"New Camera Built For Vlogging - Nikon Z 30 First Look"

One of the things that makes this camera really easy to use is that the mic input is right here on the side. So when you pull the screen out and you flip it to rotate facing you, well, you're not hitting that mic input. And so that's a little thing, but it does make a difference when you're constantly flipping the screen back and forth to shoot what's in front of you and then turn the camera around and film yourself. You don't want to have a mic input that's being hit by the flippy screen.
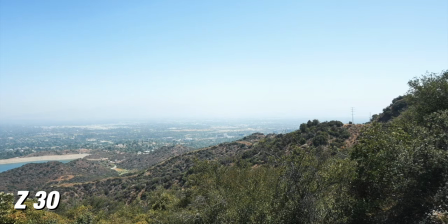[4:34]
So I'm at a kind of higher vantage point and you just have this like epic view of the valley back here.
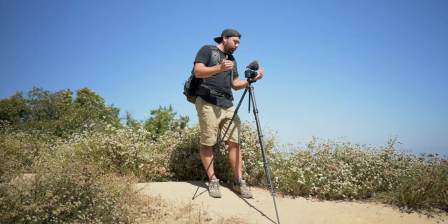[4:41]
What I'm going to do is, you know, not shoot everything on a 16 millimeter wide open. With this lens, the 16 to 50,
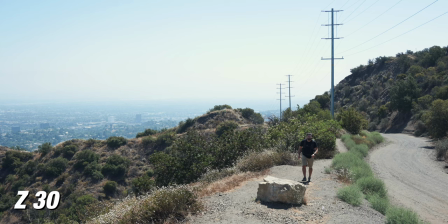[4:48]
I've punched into around a 30 millimeter. and so it's going to give me a little bit more compression of the background and
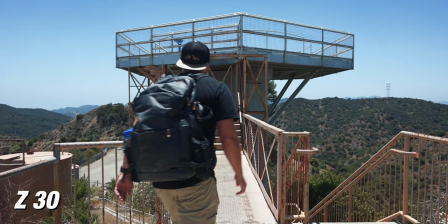[4:54]
give a different look to the scene but also it allows me to like step away from camera and shoot these shots where I can
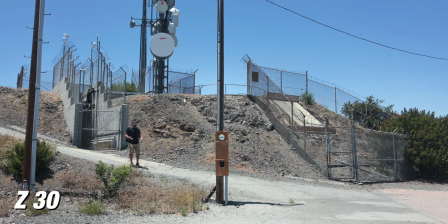[5:00]
be in the landscape and when I'm shooting it's a mix of I want to be close to camera talking directly to you guys but
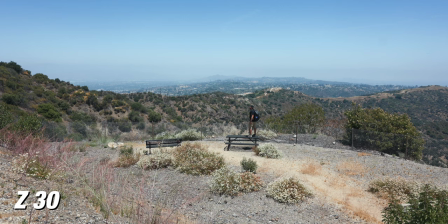[5:07]
also I like these shots where it feels like a landscape photo and then you're just a person in that shot. So right now I'm grabbing some additional b-roll shots.
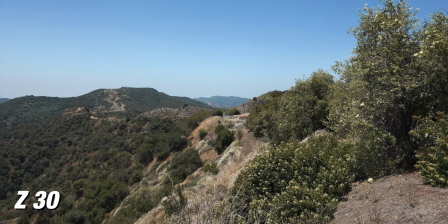[5:16]
So I I flipped over the camera to 1080p, 120 frames per second, and I'm getting some slow motion pans of some different spots throughout this location.
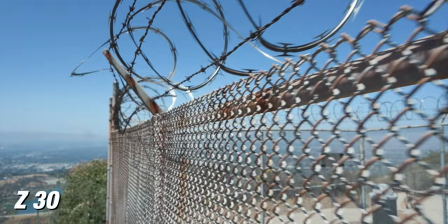[5:23]
And in this camera, you have access to 4K30, and then if you wanna get more slow-mo, you have access to 120 when you get down to HD.
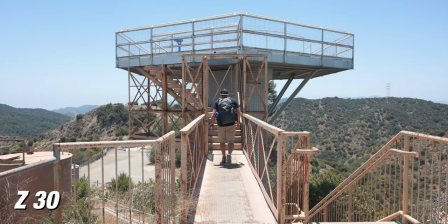[5:31]
All right, so we just got up to the radio tower, and I wanna get a tripod shot where I'm walking off in the distance talking about this location. And one of the cool things about the Z30 is that you can connect to Snapbridge, which is Nikon's app, and you can use it as a remote. so you can go a distance away and control your camera from your phone. Another really cool feature about Snapbridge is that your camera can be connected to it and then automatically be sending the photos and videos when you're filming.
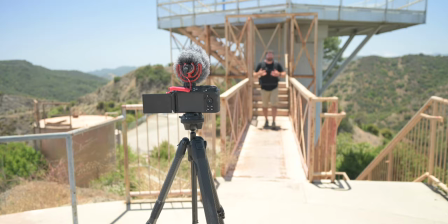[5:55]
So you don't even have to think about it and they're gonna be downloaded onto your phone. So if you don't wanna carry a bigger tripod, this little vlogger stick is actually also a tripod as well.
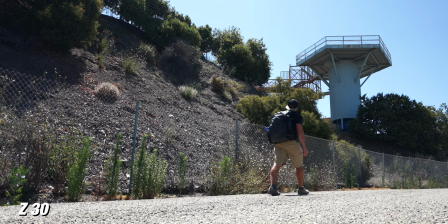[6:04]
So just to grab a quick, you know, walking shot, you can easily set this up, get a shot of yourself walking through frame.
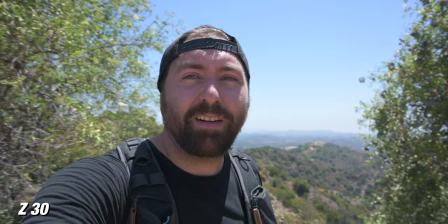[6:11]
All right, so I've switched over to the Z30 and I have the Rode shotgun on top.
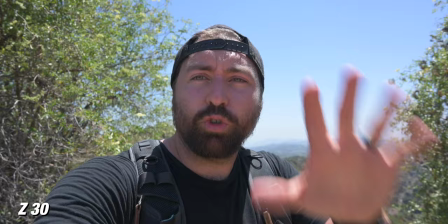[6:15]
It's just a super easy way to shoot vlog style content.
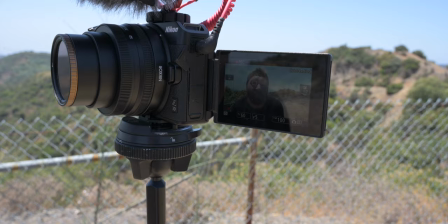[6:19]
But the tracking in this camera is set up so that you could use eye autofocus and be able to always just lock on to you when you're out filming.
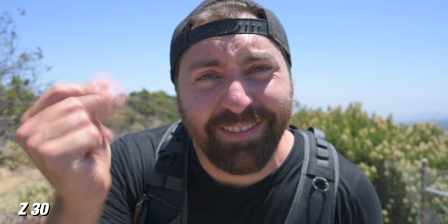[6:27]
So if I like walk away from camera, well, I'm gonna stay, you know, sharpen and focus. And as I come forward, you could see that it locks onto my face pretty quick.
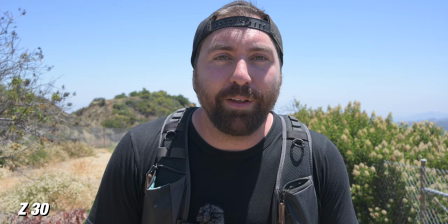[6:36]
So when you're a solo creator out filming by yourself, you don't wanna be worried about things like making sure that the autofocus is on all the time. So having a camera that's reliable just gives you a peace of mind.
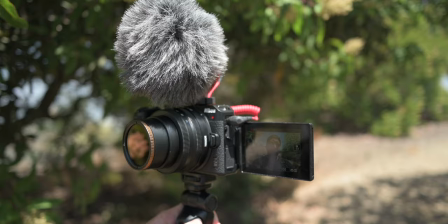[6:46]
Now one really cool feature that I personally really like Is there's a tally light on the front of the camera So when you're looking
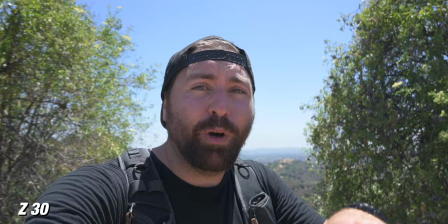[6:53]
directly at the lens you could see that you're recording It's just right on the edge of the lens So you don't actually have to look at the screen and look for the record symbol on the screen So I've switched over to using a small gimbal and the size and compactness of the Z30
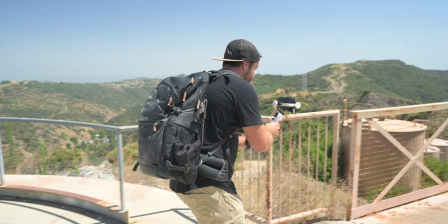[7:07]
makes it so you can work with these small, tiny gimbals. And a gimbal is basically just gonna allow me to get some smoother shots of this location.
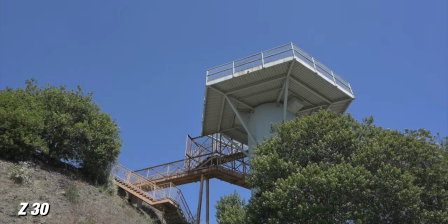[7:15]
So I wanna get those shots where it almost feels like you're floating through the space. So I'm gonna use this setup and just walk through all of these different locations.
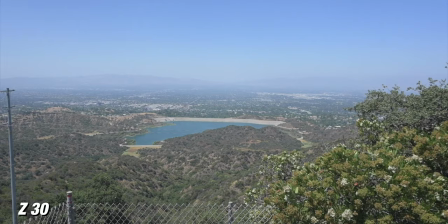[7:23]
And I'm gonna shoot a few different ways. I'll shoot it in real time, but I'll also shoot it in slow motion.
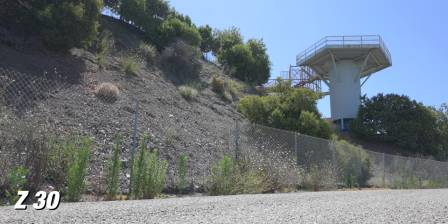[7:28]
Now in this camera, there's no log setting, but Nikon does have a flat setting,
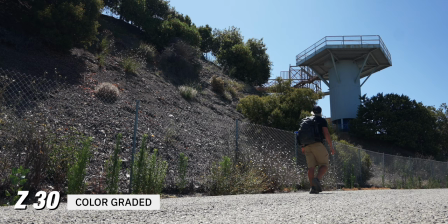[7:32]
which makes your image a little bit flatter so that if you are someone who is interested in color grading, well, you have a little bit more room to push around your footage. So one thing that's great about this camera is that you don't have a 29-minute limitation when it comes to recording.
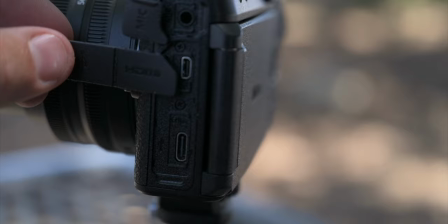[7:46]
You can record up to 125 minutes in one continuous stream. And if you're someone that does live streaming or you just wanna connect it directly to your computer, well, you could use the USB-C on the side of the camera and you have no limit when it comes to record time. It can go as long as you need to.